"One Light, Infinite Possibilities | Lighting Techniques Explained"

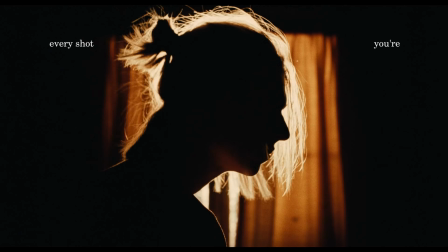[0:00]
What if I told you that every shot you're about to see was created with just one light?
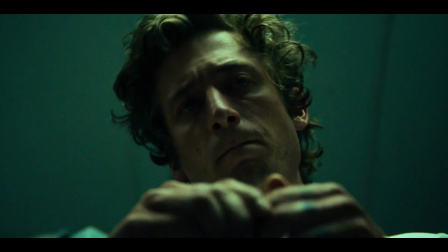[0:05]
Sounds hard to believe, right? But some of the most beautiful shots you ever seen were created with single source of light.
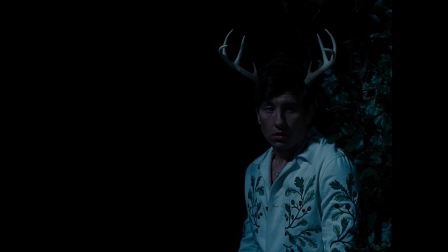[0:11]
Take a look at this shot, or this one, or this one. Yep, one light.
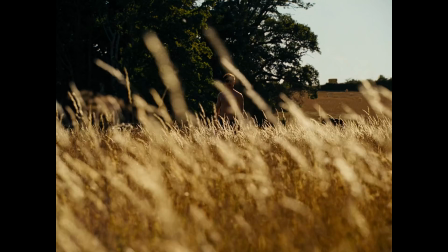[0:16]
And when we think about it, every scene lit by natural daylight is doing exactly the same thing.
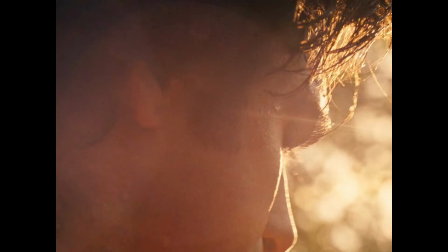[0:22]
There's only one source, the sun. It's just really powerful one.
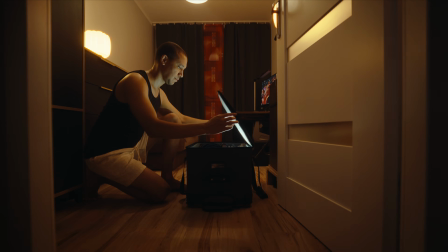[0:27]
Today we are replacing the sun with GVM 1200B IAO and seeing how far we can push the single light.
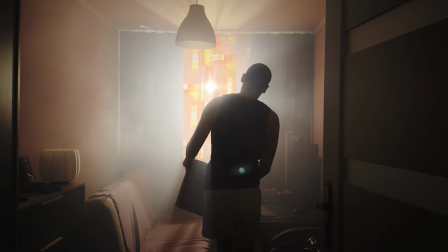[0:34]
Using only this feature, I'll show you how different techniques and modifiers can transform one light into 5 cinematic looks that help tell your story.
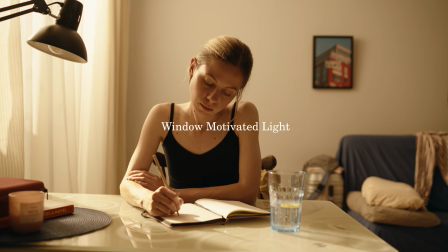[0:42]
Let's get into it. Our first setup is a classic window motivated light.
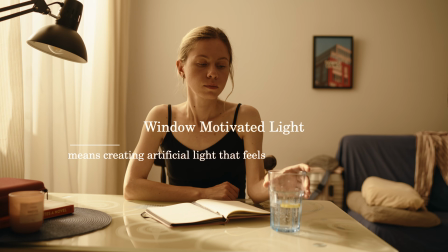[0:49]
Motivated lighting means creating artificial light that feels like it naturally comes from the source within the scene.
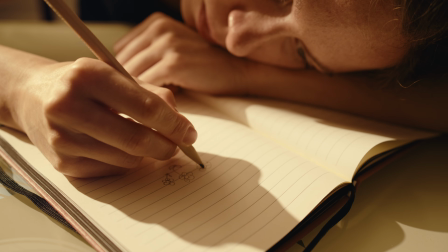[0:55]
The goal is simple. Make the audience believe the window is the light source, no matter where the fixture is actually placed.
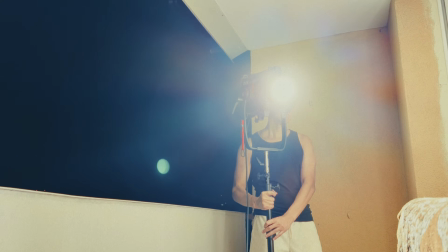[1:02]
For this shot, I wanted to challenge myself and see if I could recreate realistic daylight in the middle of the night.
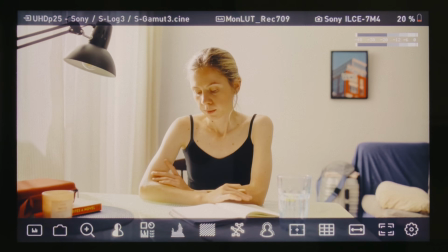[1:09]
But for wider shots, it's not enough light the face, you need to light the entire space.
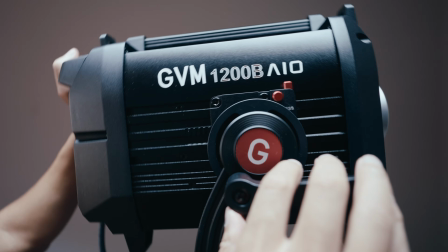[1:14]
That's where the GVM 1200B IO comes in.
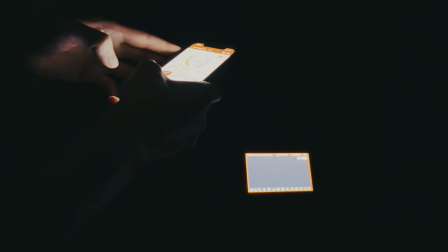[1:18]
With 1200 watt of output, it has enough power to recreate convincing daylight, even the sun isn't cooperating.
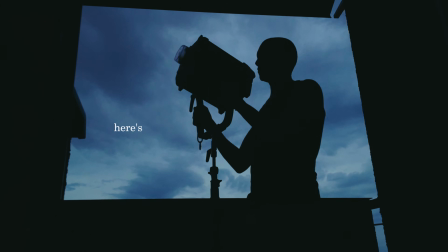[1:25]
Here's how we did it.
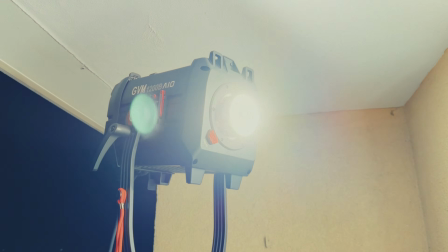[1:27]
So, we push a single light through the curtains without any modifiers, turning the entire window into one giant soft source.
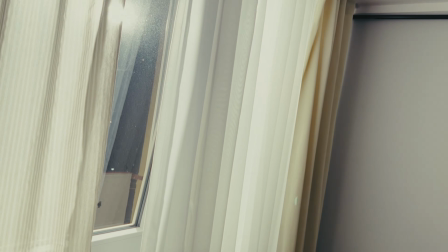[1:35]
But there's a little trick here. With just one light, we're creating a mix of soft and hard light.
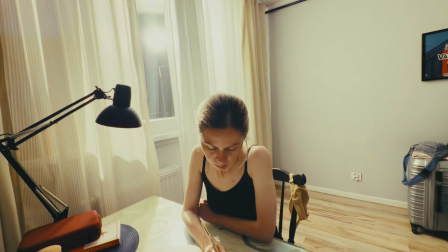[1:41]
We left a small gap between the curtains, allowing the narrow beam of direct light to enter the scene.
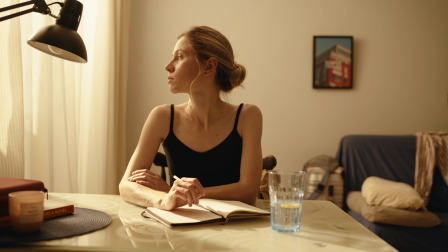[1:46]
This harder light creates a subtle edge on our talent, adding contrast and depth to the image.
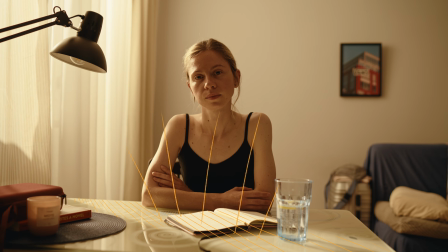[1:52]
At the same time, light bouncing off the table creates a soft feel and adds sketch light to your eyes.
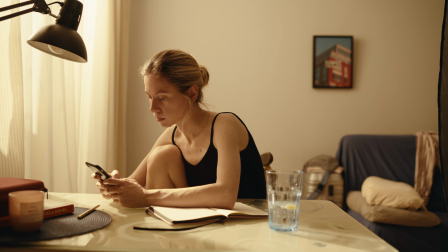[1:57]
To get that warm sunny day look, I set the light to 3200 Kelvin.
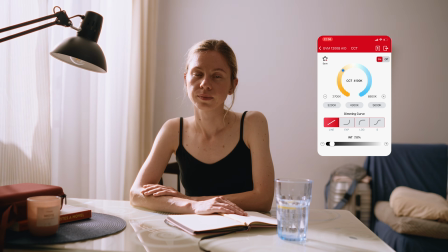[2:02]
By simply adjusting the color temperature, we can create a completely different atmosphere.
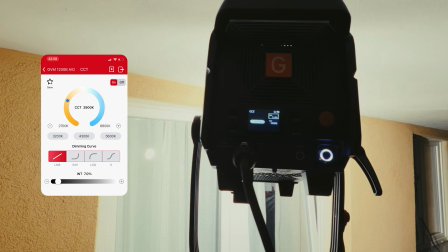[2:07]
The crazy part? Even just 7% power, it was enough to light the entire room.
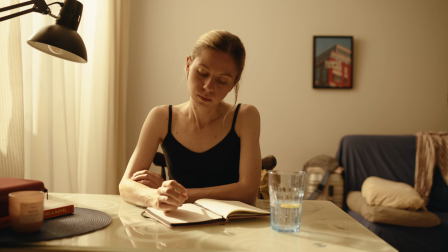[2:13]
To enhance the golden hour feel, I set the camera's white balance to 4500 Kelvin.
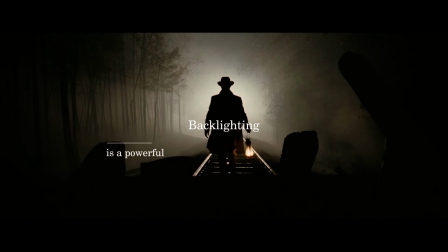[2:22]
Our next setup uses strong backlight. Backlighting is a powerful way to create a mystery and atmosphere, while allowing the silhouette to tell a story.
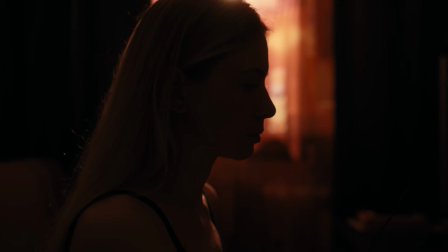[2:30]
We use the same approach here, pushing the light through the curtain window.
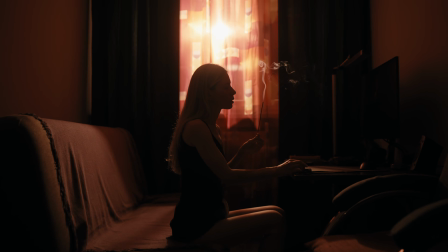[2:35]
The fabric adds texture and color, while the darker side curtains shape the light, creating brighter, more focused area in the center.
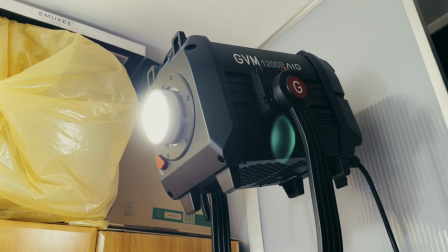[2:43]
For this setup, light was set to 3200 Kelvin at 17.8% power.
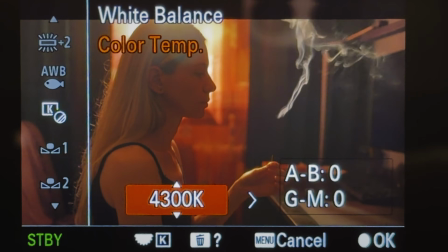[2:48]
I kept the white balance at 4500 Kelvin,
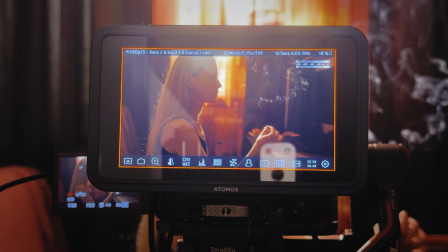[2:52]
but lowered the ISO from 800 to 400 to keep the shadow cleaner and reduce noise.
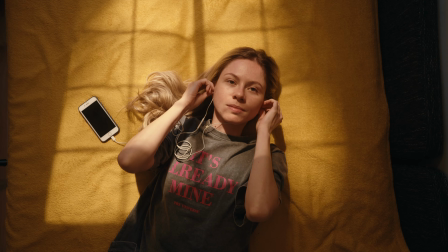[3:00]
For this shot, we use spotlight attachment with window cookie to simulate sunlight coming through the window.
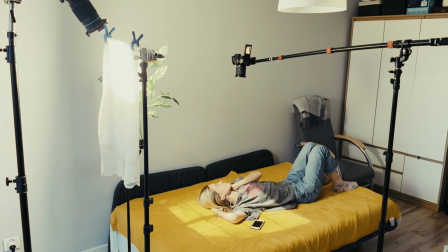[3:06]
To make the light feel more realistic, we added a piece of old curtain fabric and some artificial leaves in front of the source.
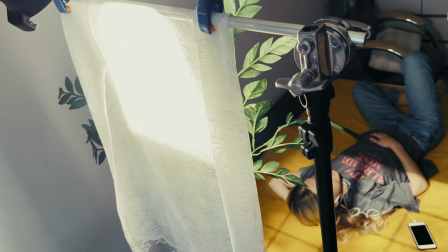[3:13]
Every layer shaped the light, but also reduced its intensity.
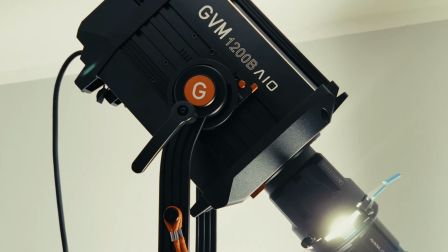[3:17]
That's where the powerful feature like GVM 1200B IO really shines.
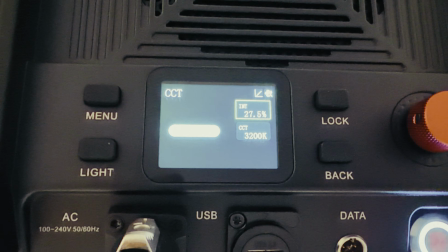[3:23]
For this setup, I kept the light at 3200 Kelvin and increased the output to 27% brightness.
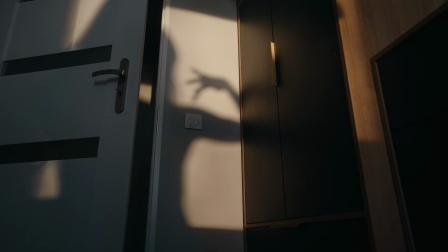[3:31]
Using almost the same setup, we can create completely different mood.
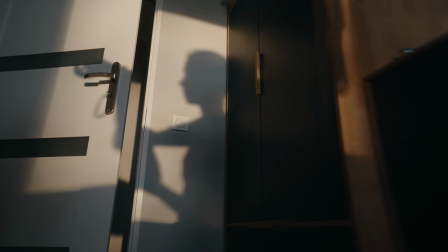[3:35]
This technique works especially well in the scene where you want to build tension or keep part of the story hidden.
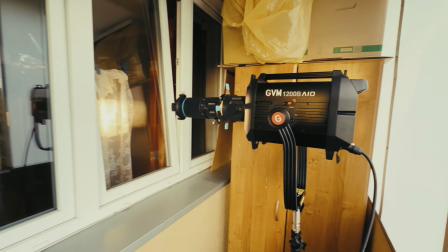[3:42]
For this shot we use the same spotlight attachment with piece of old curtain fabric in front of the light.
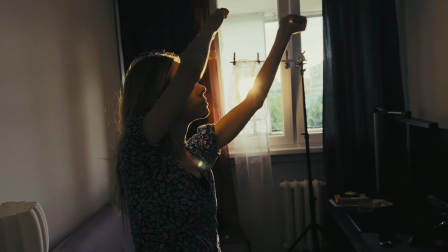[3:47]
We simply adjusted the light position to let the shadows tell the story.
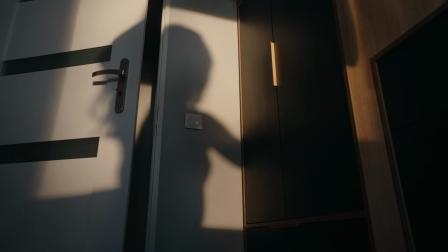[3:52]
I set the light to 3200 Kelvin to create a color contrast between cool ambient light from outside and the warmer light in the room. Our final setup is top lighting.